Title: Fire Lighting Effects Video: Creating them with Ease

So, you want to know how to create a fire lighting effect for your video. Well, you could just use fire. No, don't do that. It's too dangerous. But, don't worry, we're going to show you some cool ways to create affordable fire lighting effects that gaffers use on film sets. And in the process, you're going to learn how to make other lighting effects as well. That's a win-win.
Honey! Oh, sorry, honey. I lit a match for my YouTube video. Oh, okay.
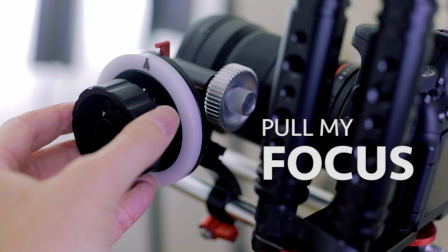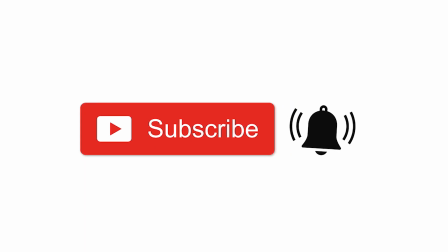If you like this video, please subscribe and click that little bell for notifications when we release a new video. Lighting and film in video has two purposes. To illuminate our set so that we can get an exposure to record the shot, and to create a mood and feeling that fits the scene.
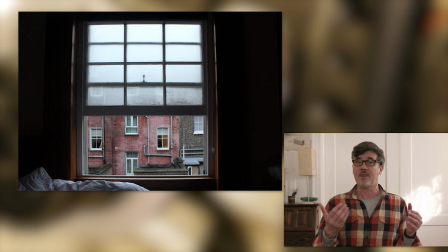How we do the latter is we observe the world around us, and then we simulate that with the lights that we have. using the lighting techniques. This real-world lighting already has a look and feel that are familiar to our viewers. The trick is to convincingly recreate it using the equipment that we have.
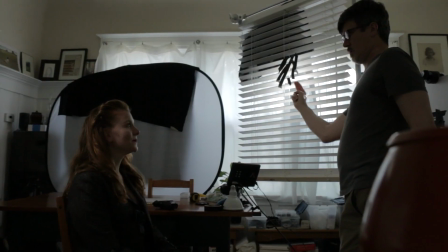We might use a cuculores to create a Venetian blind effect.
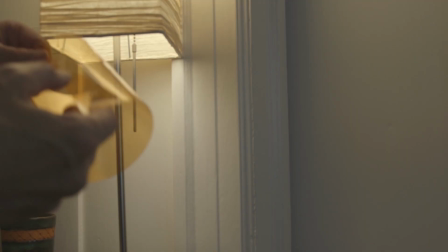We might use color temperature orange gel on a lamp to make it look like tungsten. And then we have unique forms of light that come from TV, computer monitor,
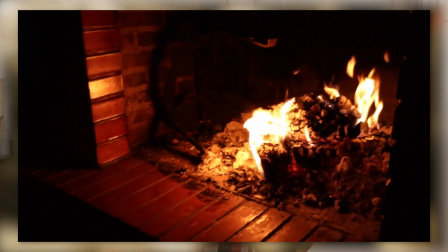a candle or fireplace, the emergency lights of a police car and ambulance. And we use something called effect lights to simulate them. Effect lights usually simulate some light off-camera. These types of lights have two main characteristics that we have to convincingly recreate in order for it to work. One is a certain color or color range, and the other is a fluctuating light level.
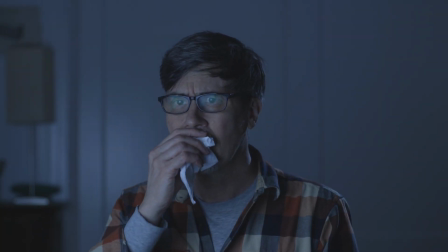Those two characteristics are all that separate a TV from a fireplace lighting effect. Let me show you. We can spend a whole video or two on color, so we're going to keep this simple.
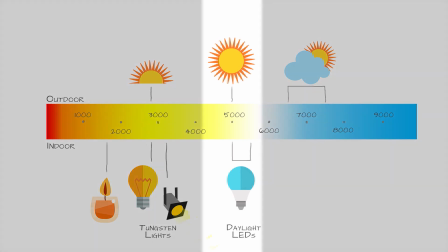On the white balance scale, we know that daylight is on the blue end of the scale around 5,500 Kelvin,
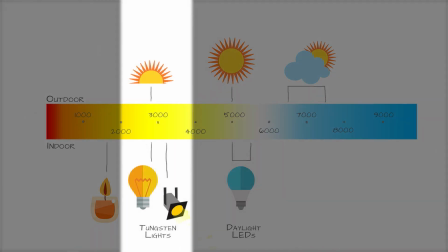and tungsten is on the lower orange end around 3200 so what is the color temperature
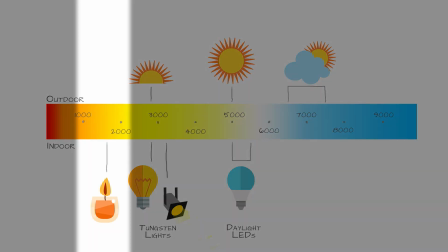of fire it's even lower around 1800 very orange maybe even a little red in there now we've got to keep in mind what white balance setting we have on the camera this is very important normally
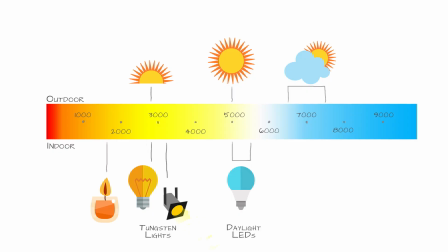during the day in daylight I'm setting my camera to 5,000 5,500
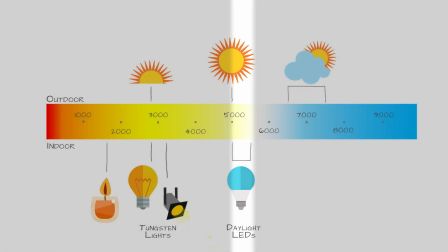Kelvin the daylight setting at night I'm usually shooting at 3200
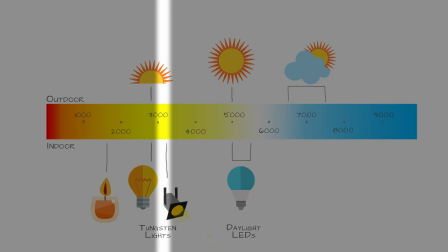K tungsten so with my camera set at 3200 K white balance tungsten if I use a fire effect bulb that's already set to 1800 K Kelvin I've got a nice fire effect it's the right
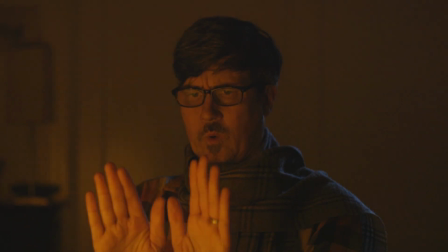orange ish red that I'm looking for and you'll notice I'm using I have an edge light
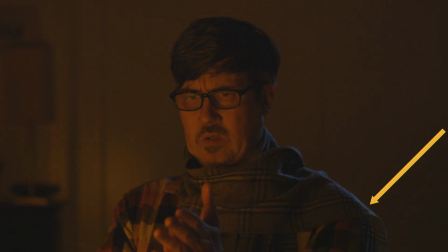on me I'm using a daylight bulb that's 5000 Kelvin so that is
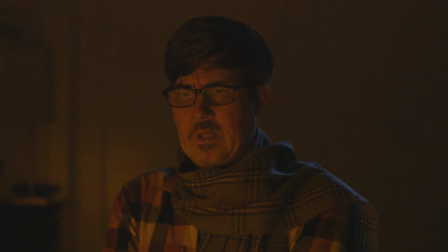blue and gives me a kind of like a moon effect.
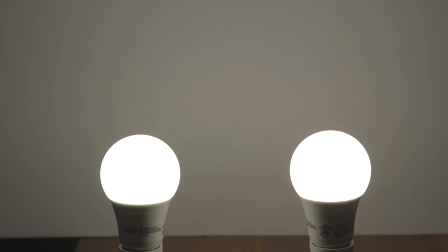Now I could use a standard tungsten bulb for my firelight but that's 3200k and I'm shooting at 3200k so I need to warm it up
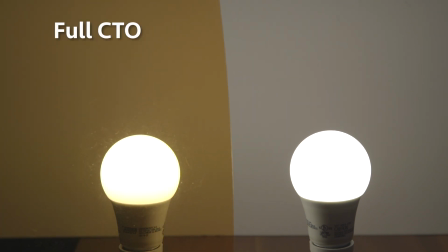so I can use a piece of full CTO or even two pieces to bring it down to around that 1800 ish range. For more info on CTO color temperature orange and also CTB the blue check out the video we made on it it goes in a lot more detail.
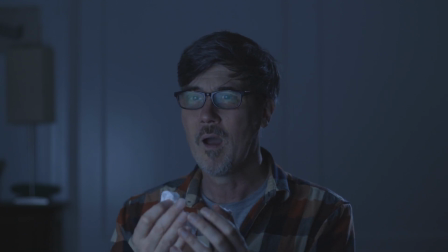Now if I take that daylight bulb, 5000 Kelvin,
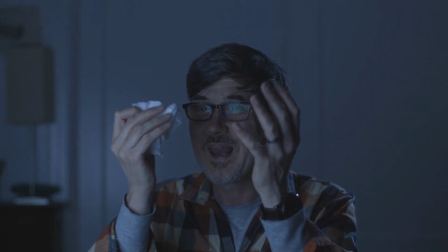and use that in my light instead of a fire bulb, now I have a TV monitor light. The other part of the effect is changing the light level, creating the flicker.